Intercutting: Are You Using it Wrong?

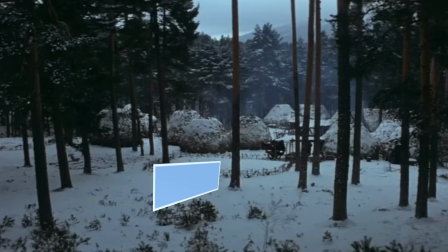249s
And they're headed towards this kind of interesting little circle.
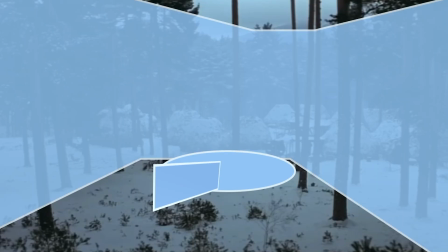252s
And then we've got the tree line that forms a nice frame around them and the action, and it's a good shot, and it's got a little bit of dynamic diagonals in it.
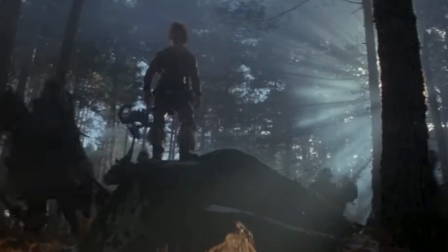260s
Now compare it to this shot of the attackers arriving at the village.
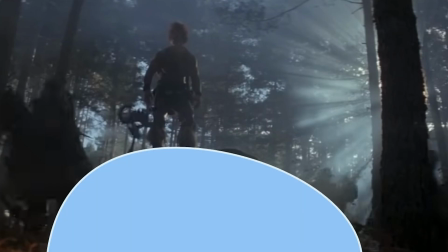264s
You've got this big boulder in the foreground, and then the Pictish scout who has stood up right at the beginning of this shot turns into this big triangle,
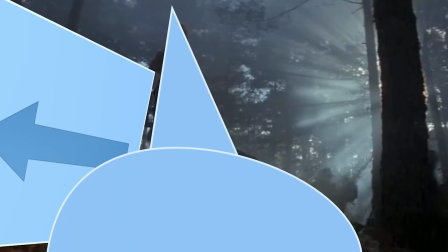272s
and then just incredibly he's got these two waves of horsemen going by on either side in deep perspective.
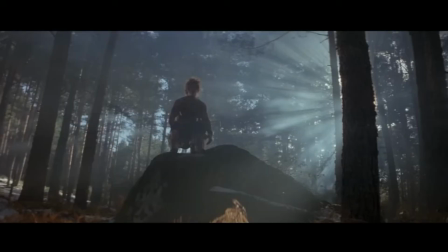280s
That kind of thing, that contrast of shot can really create the story that you're trying to tell when you do intercutting.
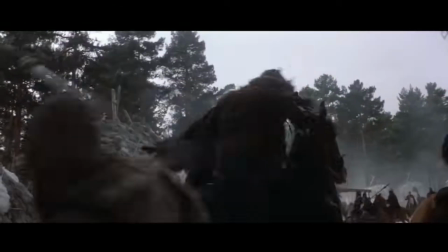288s
And of course, it's always great when intercutting can end with the two things you've been intercutting between smashing together, although it doesn't always have to be that way. This is just maybe the best in class example of that. The other example is really instructive because it uses the same principles, but in a very different way, and a more subtle way, which is not necessarily better, just different. And that's the movie No Hard Feelings with Jennifer Lawrence.
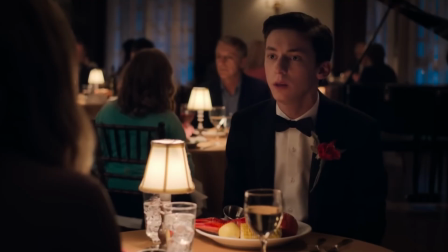314s
And this is a scene, it actually is two characters in the same location, but they're sitting at a table, and then the guy walks away.
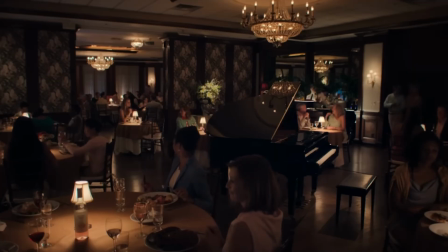323s
And as soon as he is 10 feet away from her, we never see the two of them in a two-shot again for this intercutting section.
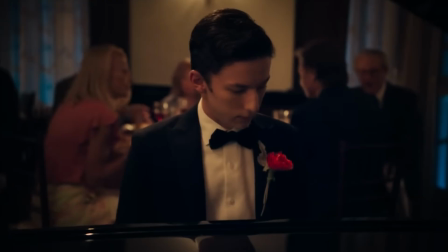331s
So for all intents and purposes, we are intercutting between two different things. And in this case, the intercutting is really about the acting.
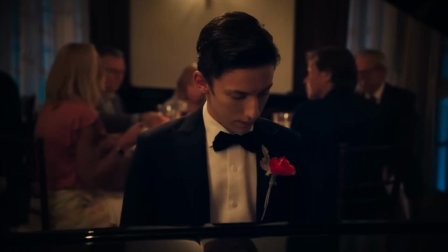340s
The camera work between the two is very subtle.
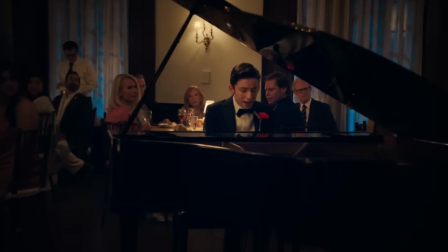342s
There's just a slow push in on one, a slow push in on the other, slow push in on one, slow push in on the other, static close-up shot, static close-up shot. It's very, very subtle camera work that's not really calling attention to itself. But what is really happening is that we are intercutting between a guy who is singing and playing the piano and is kind of twitchy.
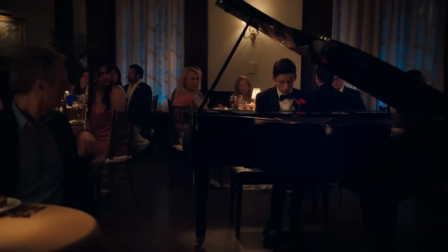366s
You'll see he kind of looks over his shoulder and he's kind of looking around and he's very unsure.
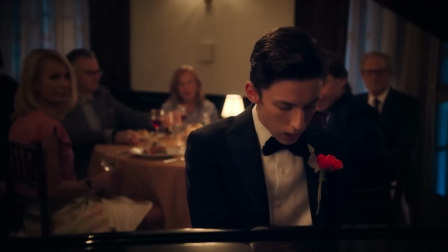370s
And over the course of intercutting, every time we come back to him, he's a little more confident because he's getting lost in the performance of what he's doing.
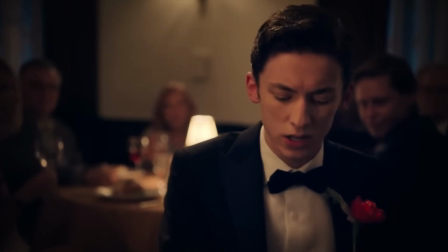379s
He has this entire story arc in these series of shots of his own.
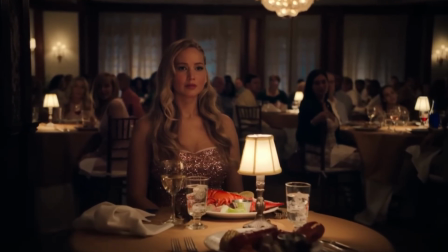384s
Amazing. Jennifer Lawrence has to do something equally hard, but very, very different. And that's this. She is sitting very still. And as the intercutting goes on, she grows more and more still.
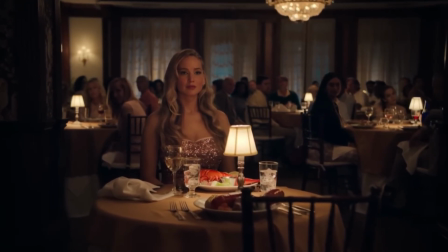399s
And by itself, that would tell us something as viewers.
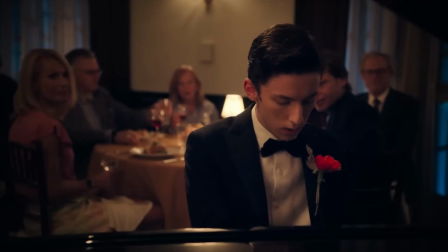403s
We would start to realize, when a character stops reacting a lot on the outside, if the actor is doing a good job,
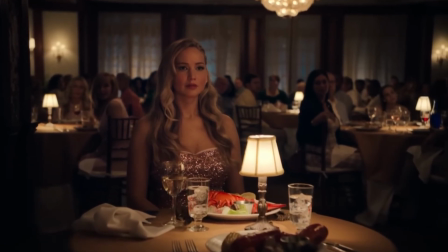409s
which she is, we start to think more about what's going on the inside.
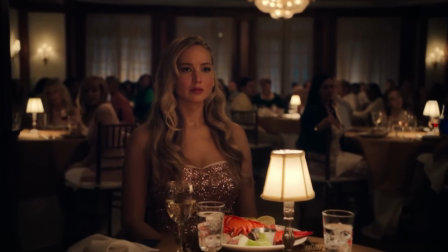414s
And that's definitely what's happening here. But when you contrast that with the growing confidence of the guy playing the piano,
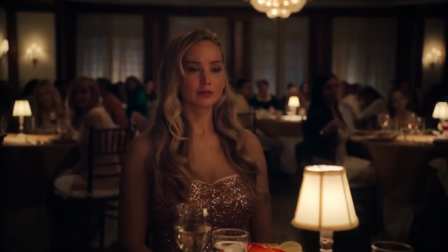421s
every time we come back to her, her stillness starts to scream even louder.
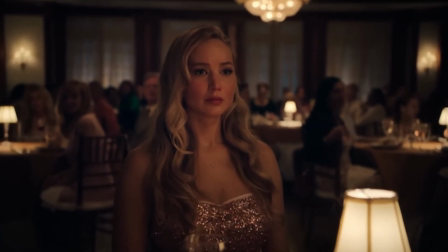426s
And we've talked a lot about contrast and how contrast can tell your story.
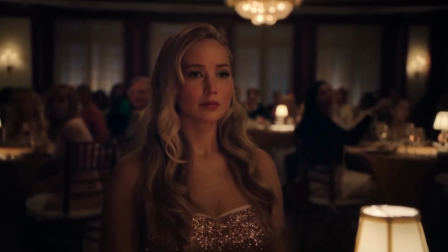431s
And this is it.
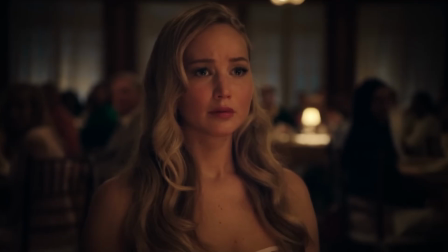433s
I mean, she's just sitting so still that in this very late shot, when she has a twinge in her neck, it's almost like she jumped up and started screaming,
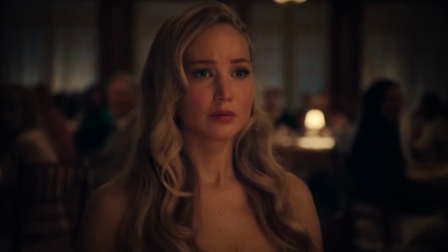441s
both because of the contrast of her being so still that little bit of motion does something to us.
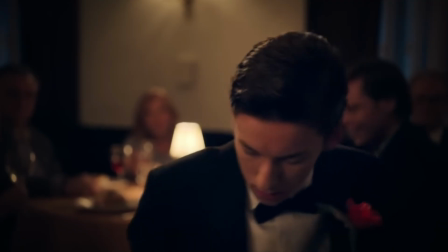447s
And then also the contrast of what's going on with him. The intercutting is telling two stories, each an interesting story on its own,
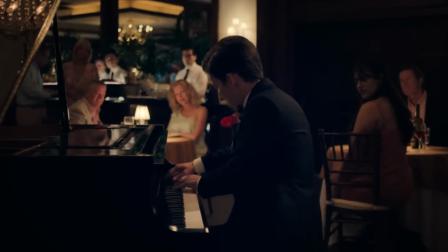454s
but the contrast between them as he kind of goes up and she sort of falls down emotionally makes it incredibly powerful. So two great performances, really subtle thinking by the director in terms of how much to insert the camera work and the cinema into it, and how much just to let it breathe. But intercutting between these two things, very powerful. Great example of how it's done. That's all for now. I'll see you on the next one.